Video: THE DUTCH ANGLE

What's going on, everyone? Today we are talking about camera angles, and in specific we are talking about the Dutch angle.
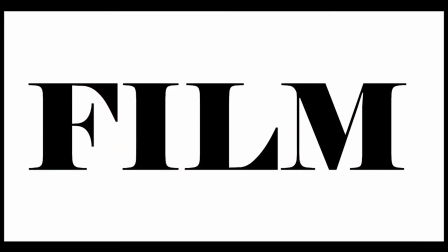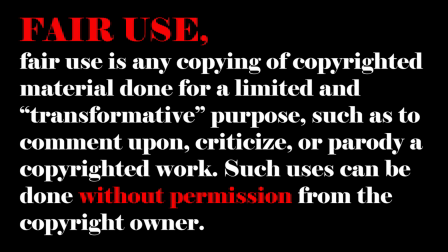Today we're talking about the Dutch angle, and the Dutch angle is an angle that is on the roll axis at a degree from 5 degrees all the way up to 50 degrees. I wouldn't really go past 50 degrees, but you don't want to go too far past 45. But some people can say a Dutch angle is technically at 90 degrees, which I don't think that's technically a Dutch angle. That's on its side. Some people will say it's Dutch. I don't find it Dutch. I find Dutch from 60 back to about 5, as long as it's a little off. And what the Dutch angle is used for, it's a psychological uneasiness or high tension in your character, or you're wanting the audience to feel uneasy and discomfort. They're disoriented. It's like they're in a different world or something like that. It's not a normal feeling. And when you see Dutch angles in films, sometimes there will be movement if you have a DP that knows what he's doing, whether it's on a jib or dolly or Steadicam or whatever. But most of the time you'll see a Dutch as a static shot, which static means that the tripod does not move. It doesn't dolly, it doesn't jib and go all over the place. It's static. It's sitting still. So the Dutch angle doesn't have to be static, and it doesn't have to be just at 45. Sometimes we can start in the Dutch at 45 and we can move it back to 0, and we can dolly or have a dolly pan and reveal, kind of like if you've seen it lately.
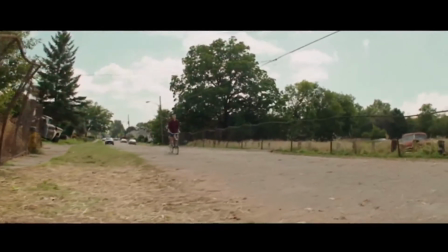(2:08)
When Billy is coming up to the house, you're supposed to feel the disorientation because you're like on that property,
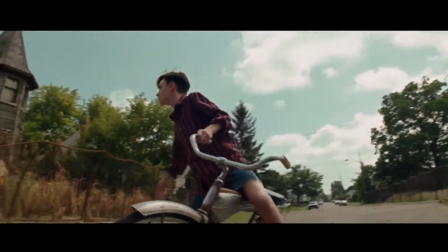(2:15)
so it's slanted, but then as we come off the property, we're bringing it back to 0 and we're coming around for a reveal of the house. That's what's making you feel the disorientation. Is why is this camera at 45 degrees? Well, because technically we're trying to make the audience feel like that's where the house is. And once we pull out and we come around and we reveal the house, it's like, oh, there it is, and it stops. Another one, compared to having the audience feel the disorientation in the same film,
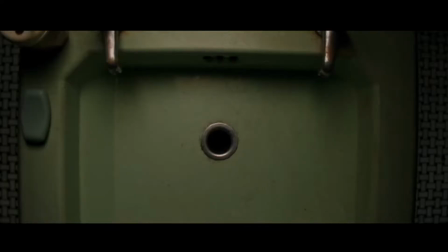(2:47)
that was released just last year. If you look when she's in the bathroom and the blood scene and everything like that, when it comes to her in the sink, we go back into a Dutch.
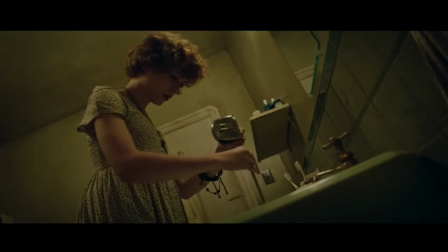(2:58)
And what that is it's putting the horizon line obviously at a different degree. It's turning that frame to the side. But this is making you think that she's in a disorientation.
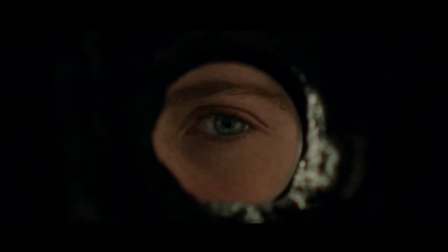(3:09)
You're now accepting the fact that she's in a disorientation, compared to making you think like I said before,
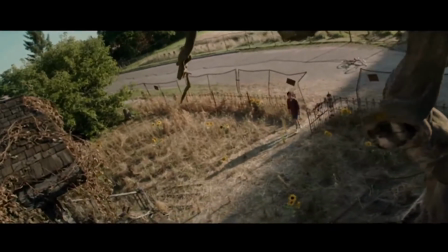(3:18)
the camera was on that property of that house and it's tilted, giving you the feel of disorientation as the viewer.
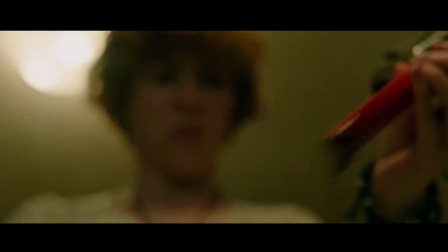(3:26)
But then when we jump into this scene and she's in her mind and the blood and everything that's coming after her and the clown,
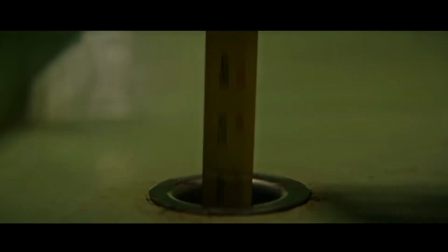(3:34)
it's tilted at that sink to have you feel that she's in a disoriented area. She's uneasy, she's discomforted, she has high tension, and she has psychological uneasiness. We see the same thing in Inglourious Basterds when the German soldier is on his knees and the Bear Jew,
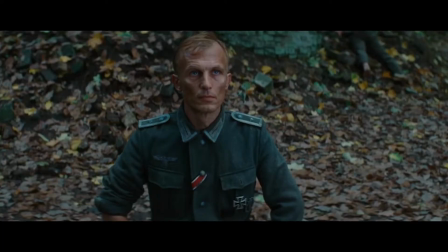(3:55)
or Donnie Donowitz, is about to bash this guy's brains in.
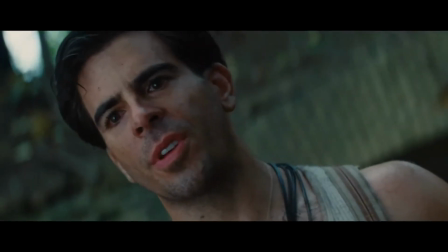(4:00)
Boom, we hit a Dutch. Why?
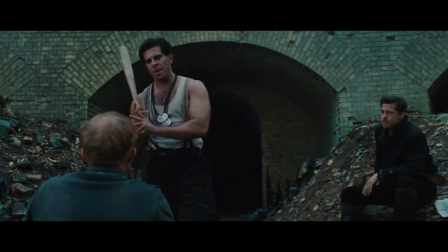(4:02)
Because we want the uneasiness, we want the high tension between Donnie and this German soldier.